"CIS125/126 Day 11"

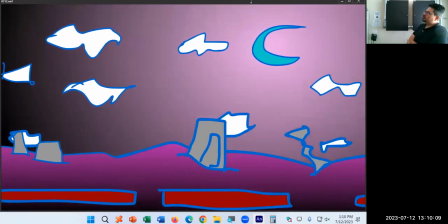54:29 We have a linear gradient on the tombstones. There's the light from top to bottom getting darker.
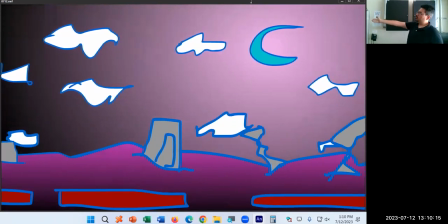54:35 I could go into these individual tombstones and do something very similar.
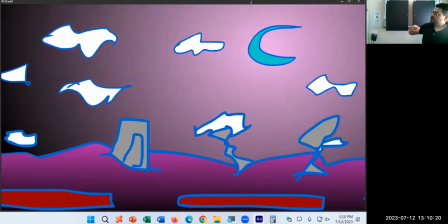54:40 I can drop a linear gradient on those tombstones to make them blend.
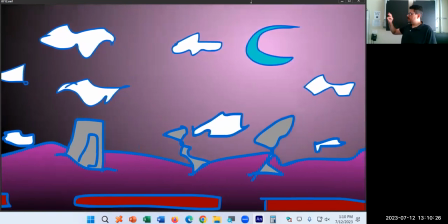54:46 I could do the cell shading where it's just a solid edge of color.
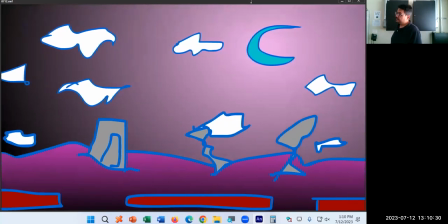54:51 Then I've got a radial gradient coming from the moon, radiating out in a circle, like light from a light source goes in all directions.
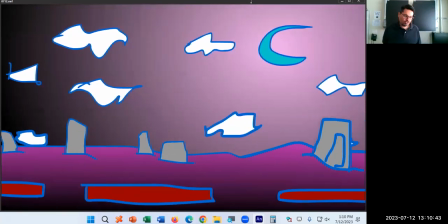55:01 And so then I've got the effect there. I could further go in and play with those clouds, make them semi-transparent.
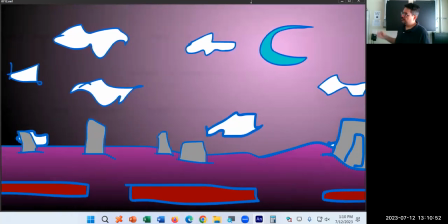55:12 Remember, you can change the alpha of colors. Right now they're 100. Go change those colors.
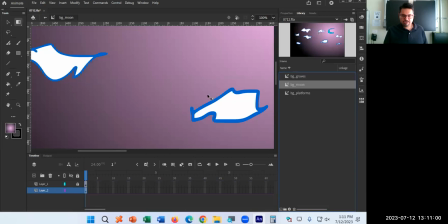55:19 I can go into my moon layer, select a cloud, for example. I'm not going to do them all, but I could select a cloud,
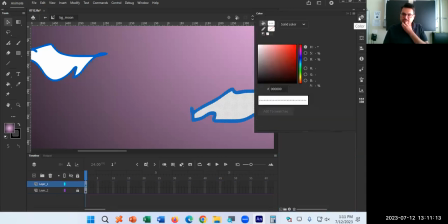55:36 colors of that, set its alpha.
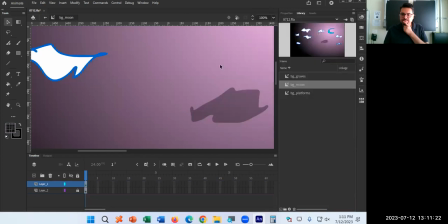Depending how you draw it.
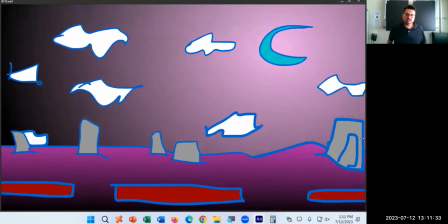55:54 But at that point, so I've got this parallax background.
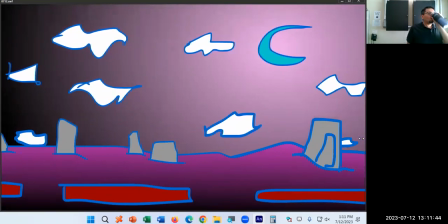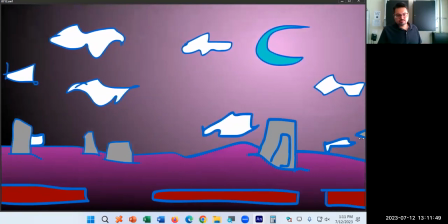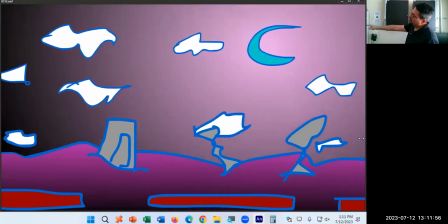56:15 I wanted to make it even more complex. The tombstones, those are at different depths, perhaps.
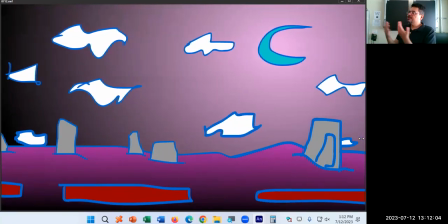56:24 So make those move around some amount of space as well
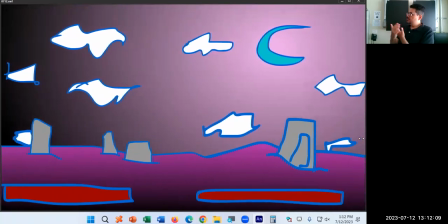56:30 by further changing their layers.
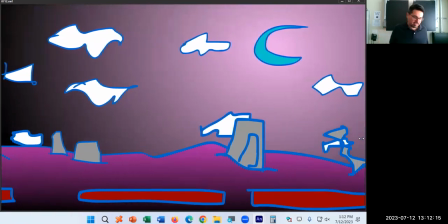56:34 So more layers, more perspective, more depth.
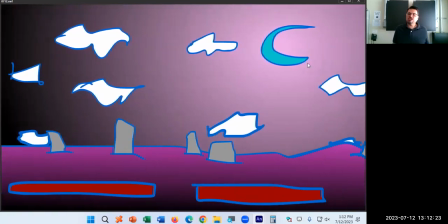56:44 The most background layer moves the slowest because it's moving the least.
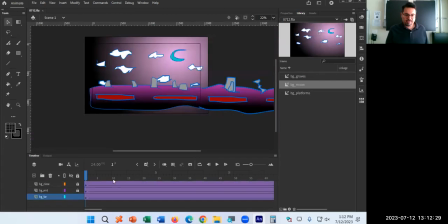56:48 Let's break this and then we'll take a break. Let's break it down further. What's happening here, that first keyframe, final keyframe of the moon layer moves very little pixel-wise, X and Y coordinates.
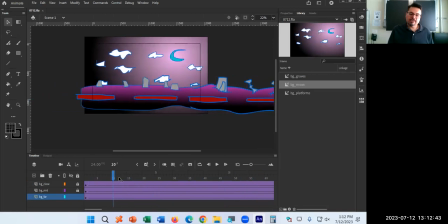57:02 Middle ground layer moves double the amount of space. And then the foreground, most foreground layer moves four times more. So basically one and two and four gives you a good amount of space.
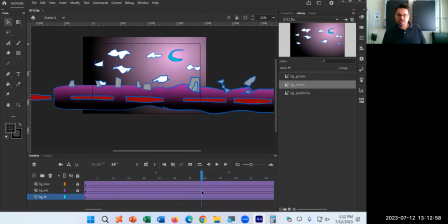57:18 If things are too fast, too slow, well, add or remove the amount of position, the amount of pixels. And then you get that effect, parallax background.
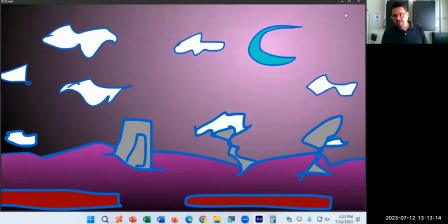57:33 So let's take our first break here, and then we'll do a little bit more.
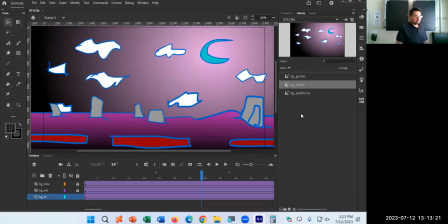57:42 Here's our project so far. It's 1:13. We'll take a 10-minute break. We'll be back at 1:23.